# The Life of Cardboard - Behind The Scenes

the school side of things, you had that sort of more realistic lighting of things coming through,
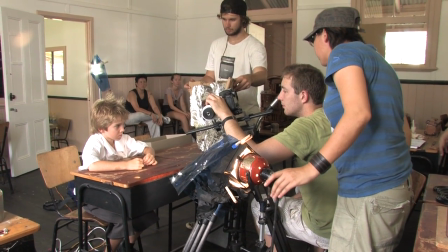(5:13)
and the colours weren't as sort of bright. And then when you went into the making of the cardboard, that was fun. I really enjoyed that because that was, you know, playing with darkness and kind of highlighting things.
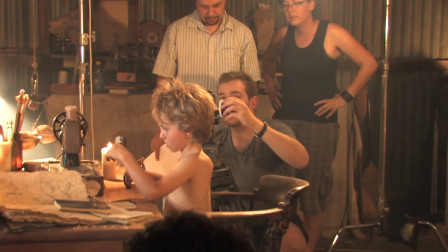(5:29)
And then when we went into
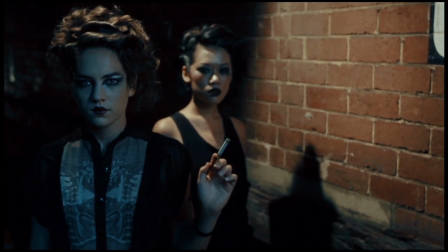(5:33)
the alleyway, like bringing in those colours, bringing in the blues and sort of accentuating this thing to sort of kind of go,
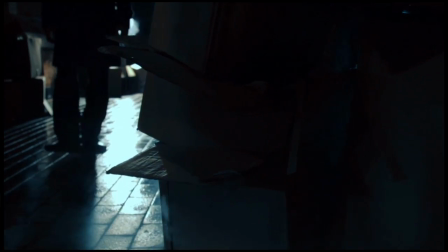(5:40)
this isn't quite real, we're just taking a step out. It's kind of fun.
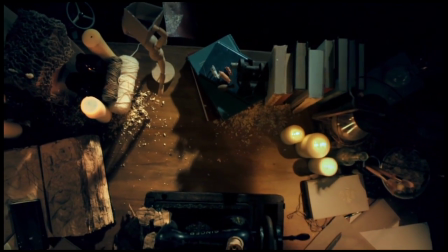(5:46)
We wanted to have a bit of depth added with the background because cardboard needed to be brought to life, and the only way to bring a static object to life is with movement.
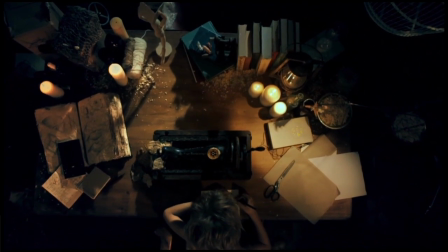(5:54)
So we wanted to use a lot of dolly shots and crane shots and lots of push in and pull out.
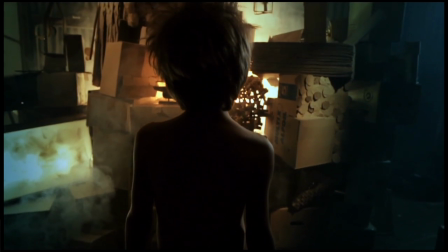(6:00)
There was some really big set pieces that were built by the art department.
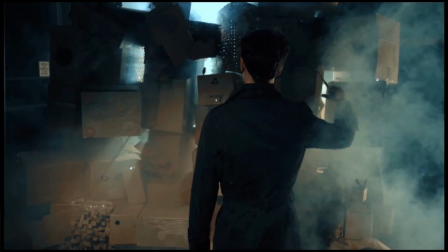(6:05)
There were big cardboard castles with tiny details on them that needed to be highlighted. There were just things that you had to see. But then there were also tiny details that we had to get right into and bring the world of cardboard into small bits and pieces, especially with Raimi, our little actor.
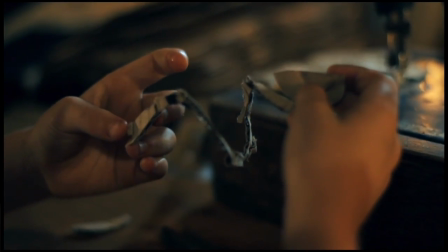(6:22)
He would be cutting the cardboard and we needed to bring everything right in and encase this world within Raimi with the cardboard. So everything was about him and the cardboard and nothing else mattered to him.